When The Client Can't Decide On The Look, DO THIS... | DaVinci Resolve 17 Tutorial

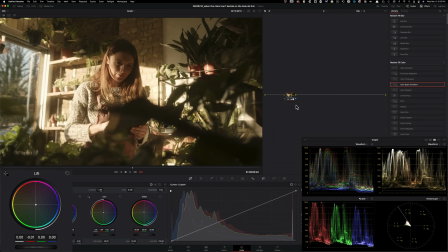495s
But once again, see, like my whole idea with this look is to keep it warm and keep it interesting, like not to inject too many colors in here. Okay, so I'm going to go back here. I'm going to add a little bit more magenta on the low end.
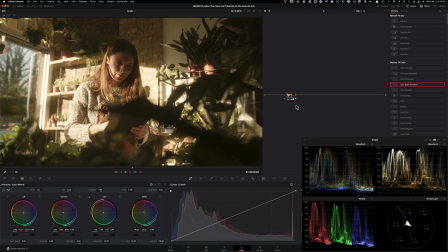515s
And if I leave it somewhere around here, and once again, just kind of go back and forth,
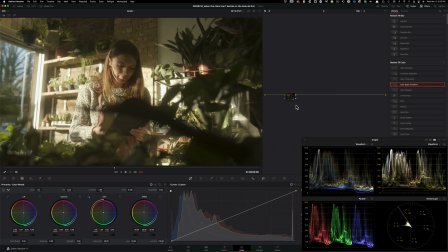520s
I think it looks very believable, extremely believable. And it's a nice warm look that is going to get a dialogue started.
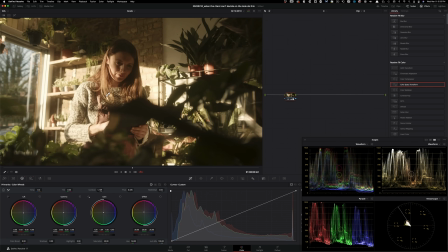530s
And then we can decide, what do we want to do? Do we want to pump more color in? Do we want to go a little bit more on the warm side and not so much like, say, on a magenta side? Because again, if now I go in and add a little bit, maybe more warmth, and like keep our image to
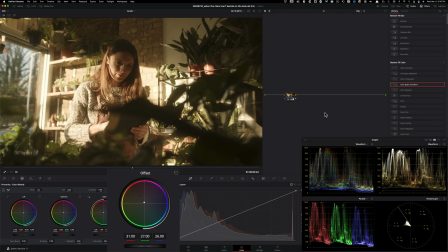551s
say something like in this world instead of where it was, it's a little bit more dreamy. I'm going to be honest with you. It's a little bit more dreamy. I actually prefer this.
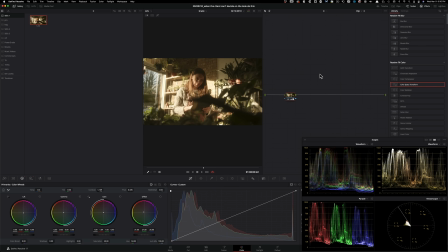562s
So I'm just going to go ahead, delete this, and then let's save this still. So this is going to be our warm look.
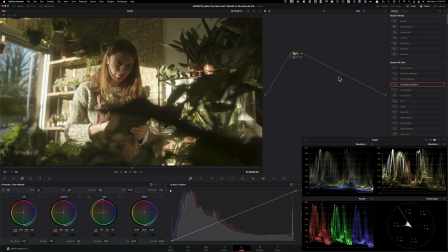569s
And now I'm going to create a new version. I'm going to get rid of this. And here, what we want to do is, again, let's start off with the contrast. This is going to be our quote unquote safe natural look. So I'm going to keep the contrast somewhere around here, and there's way too much green in our image and yellow.
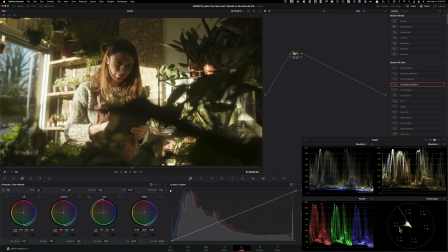589s
So let's start subtracting yellow. Keep an eye right here, what I'm doing, and also right here, what's happening in our parade.
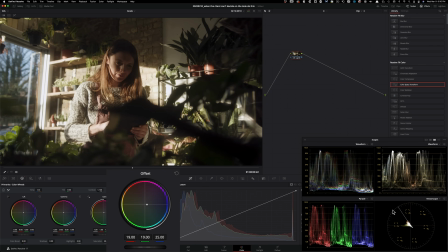596s
So I'm gonna just go ahead and start subtracting tons and tons of green and yellow.
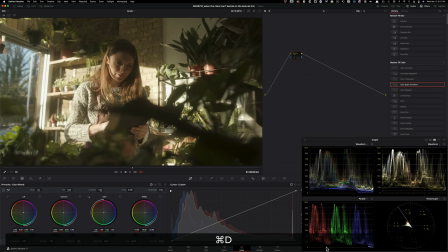603s
Okay, so as soon as I do that, look where everything is sitting. Look at our reds and greens, right?
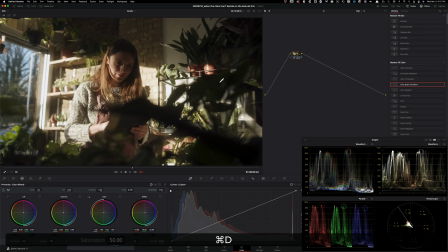610s
So like now everything is where it's supposed to be. I'm gonna go into my saturation. I'm gonna crank it somewhere around 65-ish and pull it back maybe a little bit, something like this. And if I do before and after, just look at it. So if I hover over her skin, you know, this is the skin indicator.
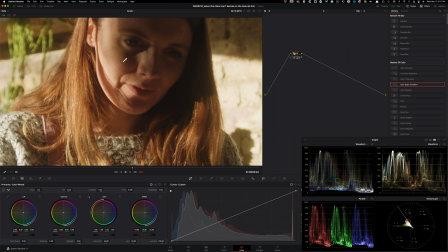628s
Let's see where her skin is sitting. So if I go and hover over her skin is sitting exactly where it's supposed to be.
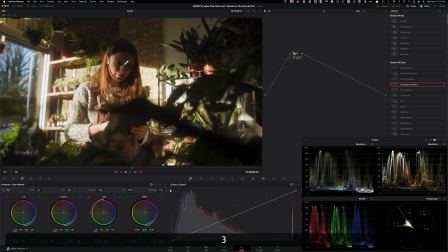634s
Like, check it out. It's like exactly where it's supposed to be. And we just did that with a couple of clicks. All right. So then this could be our, like, look at it. It looks great. And then this could be our poppy natural / safe look.
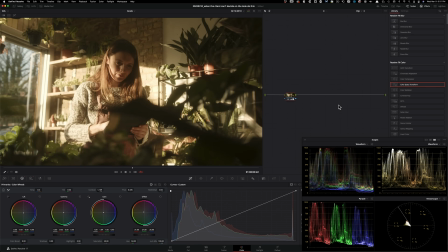653s
And then this is what we created, which is more moody, kind of out there, but I'm a huge fan of it.
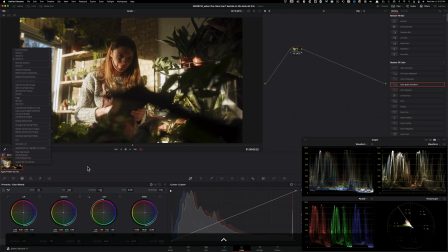660s
So what we want to do at this point is I'm going to just do one thing. So this is our second, which there's nothing there. So I'm going to delete this version because there's literally nothing there. So this is our warm look.
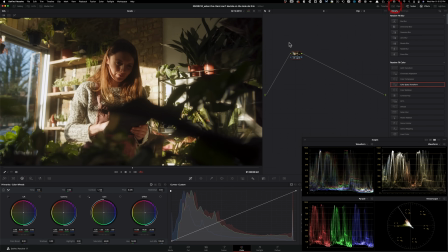673s
This is our natural / poppy look.
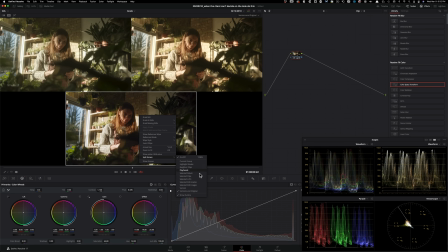677s
I'm going to go ahead and split them, and let's just look at, let's just start with 2 versions first.
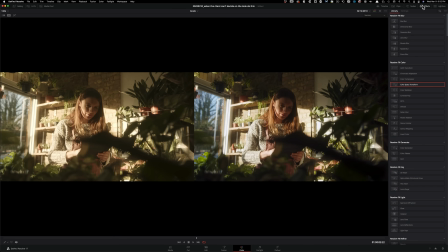685s
So that's what we created for our client. I'm going to get rid of this. I'm going to get rid of that. So this is the stylized warm look.
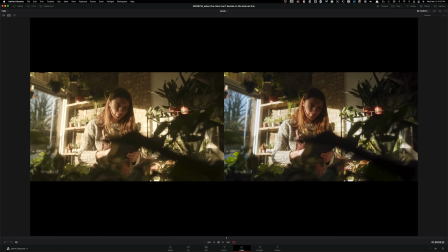693s
This is our natural look. And yes, I mean, this is a really good look and all the colors pop, blah, blah, blah. But again, this is what creates the mood, right?
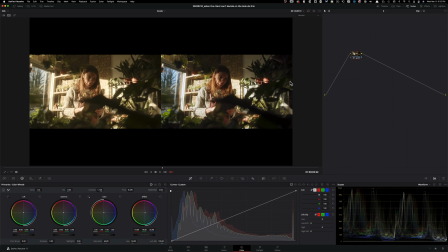703s
And then the client can come in and suggest something like, I'm just kind of coming up with that, right? So the client can look at these two and go, okay, I really like what you're doing with this, but maybe we work on our contrast and pull our blacks down.
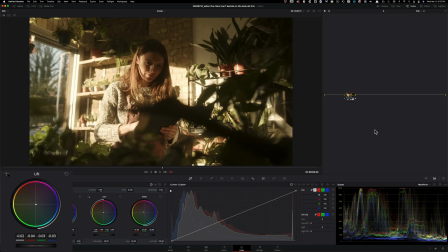719s
And then we can just go in here and start bringing our blacks down a little bit, go back and split it and be like, okay, what are you thinking?
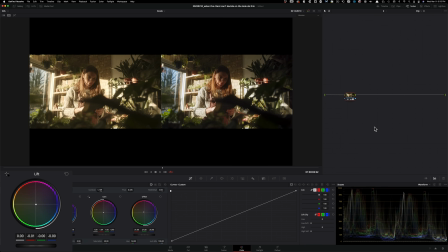727s
Like maybe something like this, you want to bring it down more. What do you want to do? I personally like where it was just because it lets the image breathe, right? So that's the part that I liked about it. So I can just go back to